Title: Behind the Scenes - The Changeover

so sam then has his main moment which was just one long shot that slowly pushes in
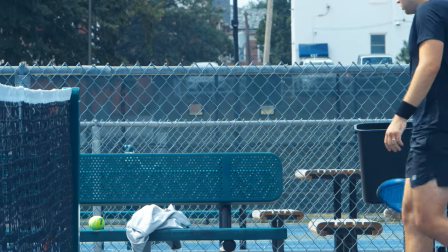(6:22)
to kind of show that okay he's thinking he's trying to get over the nerves that's in him
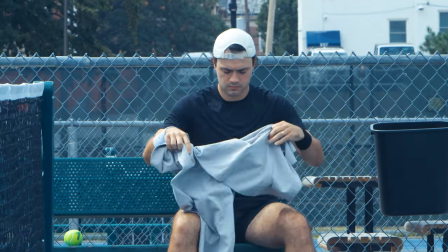(6:27)
trying to get either get over trying to get over the anger and frustration with the guy spiking him and
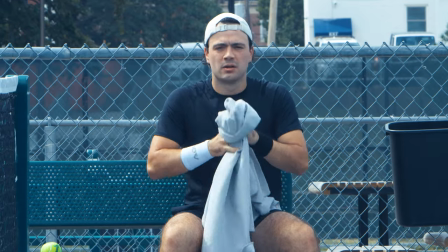(6:33)
then giving him a dirty look before the changeover which in
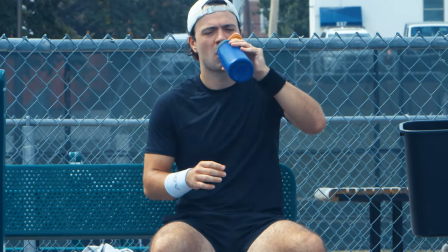(6:37)
tennis there's a lot of that kind of stuff so after sam recollects himself and he's ready to go i got some pump up music to kind of show that all right he's winning points he's crushing it he's getting rid of the ginger
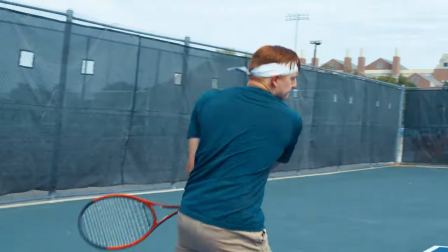(6:51)
one of the final shots that i had in my head was this slow motion
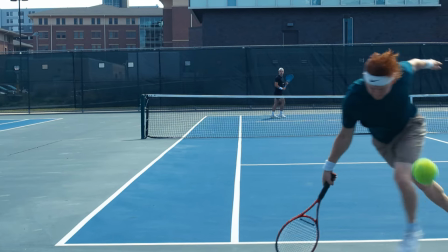(6:56)
shot of an ace for his serve the execution uh
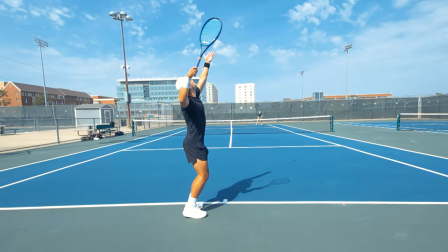(7:01)
i think it worked i was using um actually it's the lens that's on this guy it's
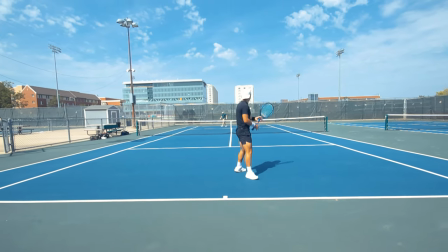(7:06)
a uh 20 or 10 to 20 lens so it's a it's kind of a fisheye lens it's really wide it shows everything versus like the 35 millimeter is very tight very very real life where what you're looking at is kind of the way our eyes see in a way is the 35 millimeter once you get to 24 things start to get morphed a little bit and then under 24 things get fisheye and really out of proportion i was able to add this lens distortion curvature thing and what that does is make this warpiness wrap around as if time is really slowing down sam's super dialed in and he's just going to ace the stir which he does the
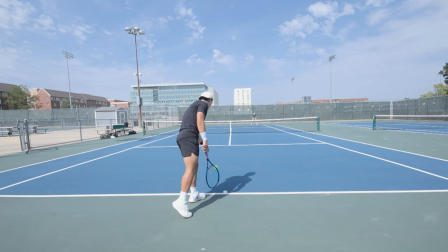(7:51)
way the shot looks in reality is like this where very wide open you can see the clouds you can see the buildings in the background and the whole court but I crank that curvature really high to warp the sides and you get this smear super fast looking effect and then I have that all time out with the music as well so that's kind of how we made the cinematic tennis shorts called the changeover special thanks to Sam again it was a blast filming with him he always has good ideas and really good energy on set so I think we're gonna try to film some more stuff in the future so yeah thanks for watching I appreciate the support and yeah I'll catch you guys next time One.
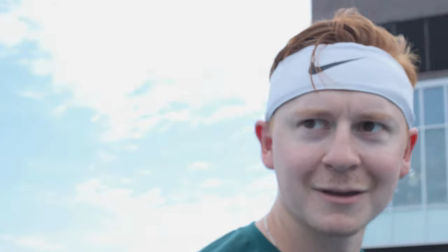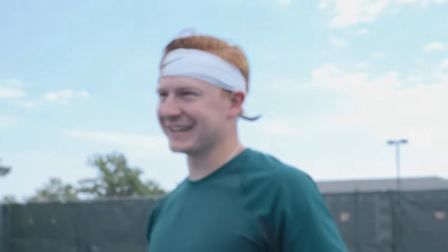(8:40) What did you do? I threw a tennis ball on his butt. I was wondering what you were doing.
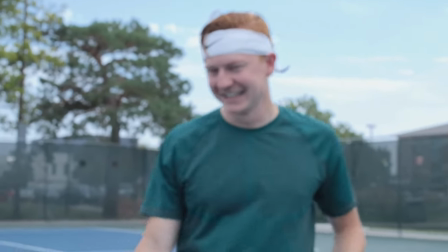(8:46) Again, again, again, again. Here we go.